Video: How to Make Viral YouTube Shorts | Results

Step six aim to achieve higher retention because as i mentioned retention is the key metric behind any short going viral the second technique i learned from studying my first viral short was that within the first second i already had one text edit one highlighted circle and two sounds these types of edits appeared every two seconds throughout the entire short to keep the viewer engaged both visually and auditory and now we will apply this technique by adding our first edit
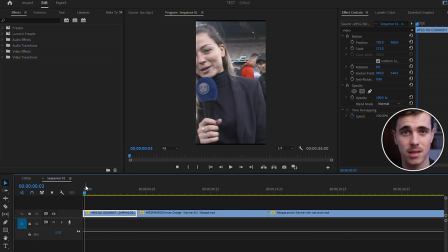[4:33]
just after the short starts because we want change to occur within the first instant this will stop viewers continuing to scroll on their feed and they'll
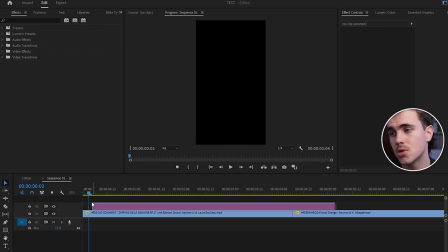[4:41]
actually watch our short and at this point I will drag in a graphic such as a laughing emoji and
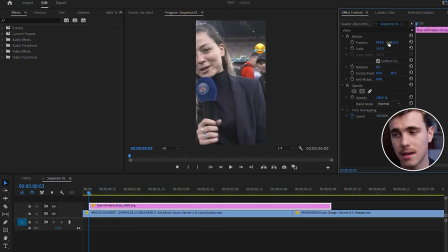[4:46]
place it above Neymar's head because for this context Neymar is mocking the reporter and it's funny. I will drag in and align a pop sound effect as soon as the graphic appears on the screen. Again we are creating both visual and auditory change constantly.
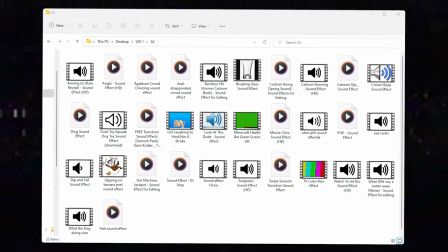[5:01]
I do recommend you create a folder full of sound effects and graphics because you'll be constantly adding these throughout your entire short.
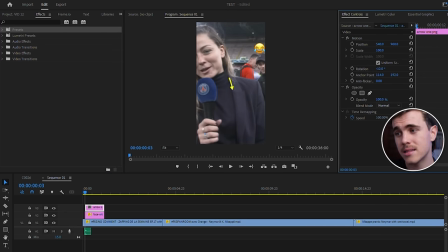[5:08]
Now back to the edit I will add some more graphics such as an arrow and text to really highlight the video topic which is Namor. Now I will repeat the step where I add frequent edits every two seconds while ensuring that each graphic has a paired sound effect and I will make sure I don't use the same type of graphic every single edit because you want to feed the viewer with new content. As a side note you should be adding these frequent edits to any niche but adjust them to suit the style of niche.
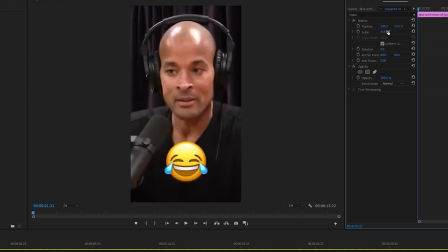[5:33]
For example if you're creating motivational shorts you shouldn't be adding laughing emojis because that's just not the style. I know of so many different short channels that apply these same concepts but just adjust them to suit their niche and as you could expect it is making their shorts go viral.
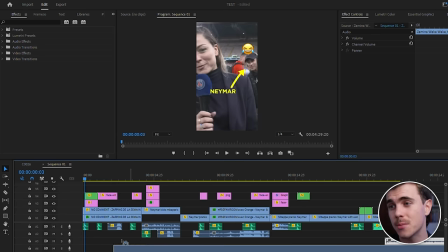[5:48]
Step six, add trending music to your short. You can still monetize your shorts even if you use copyrighted music and a lot of people get confused about this because after you upload a short with copyrighted
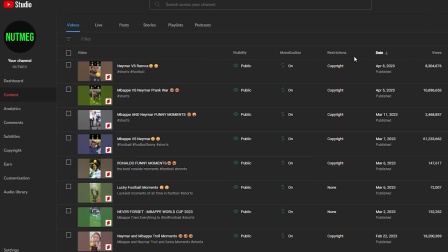[5:58]
music you will see a copyright restriction in your YouTube studio but if you roll over the copyright restriction you will see it reads copyright protected content found but it doesn't affect your short also you can see my channel has monetization on for all of my shorts regardless of it having a copyright
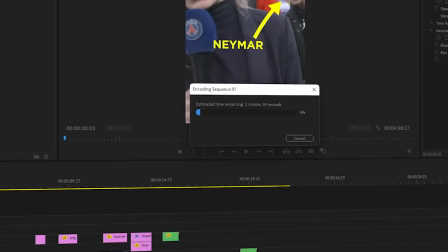[6:13]
restriction or not step 7 export the short in the highest quality possible and then upload it to your channel and your views will probably explode for the first hour and then they'll flatline this is something that's so discouraging about starting a new youtube shorts channel and something that doesn't make sense at all
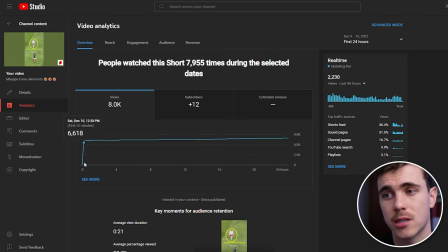[6:30]
for example my first viral short received 7 000 views within the first 25 minutes and then it proceeded to flatline over a 24-hour period but if we change the time period to lifetime you can see that the short didn't go viral for two days.
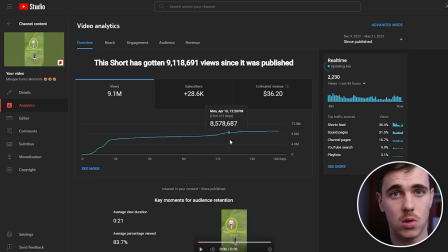[6:44]
No one can actually prove why this happens to shorts but I think it's YouTube's way of testing your short to a small group of viewers to see if it's a good video and you need to understand one thing about YouTube shorts is that it's a fair game where if you create a good video that has high retention it will go viral. Now let's look at the analytics.
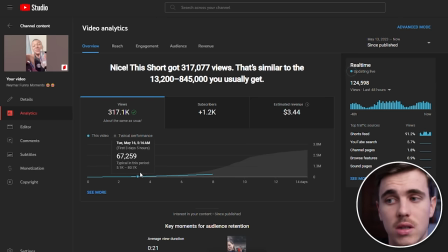[7:02]
I uploaded the short six days ago when i was preparing for this video and you can see the show has reached over 200 000 views in the last seven days these numbers are typical for a channel of my size as i do have over 250 000 subscribers and i'm expecting my short to
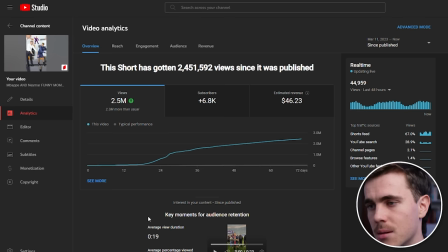[7:17]
still go viral because if we take a look at my channel and click on any of my viral shorts you will see each of them don't get pushed into the algorithm for anywhere between 7 to 21 days you should also expect a similar time period for any of your shorts to go viral
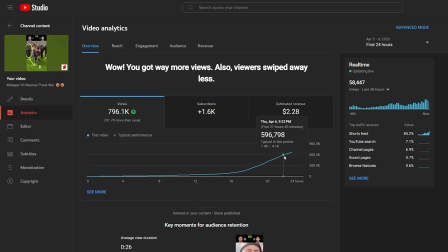[7:31]
as i've only had one short on my channel go viral within a 24 hour period and here's the rest of my short analytics if you're interested in any of this information just pause the video and that's all you need to know about how to create a viral short it's obviously not as easy just watching this video and then going to do it yourself it will take time to get good at editing and actually learn how to create a good short in my next video i'm going to try youtube automation and we're going to turn a youtube channel into a business where we do none of the work.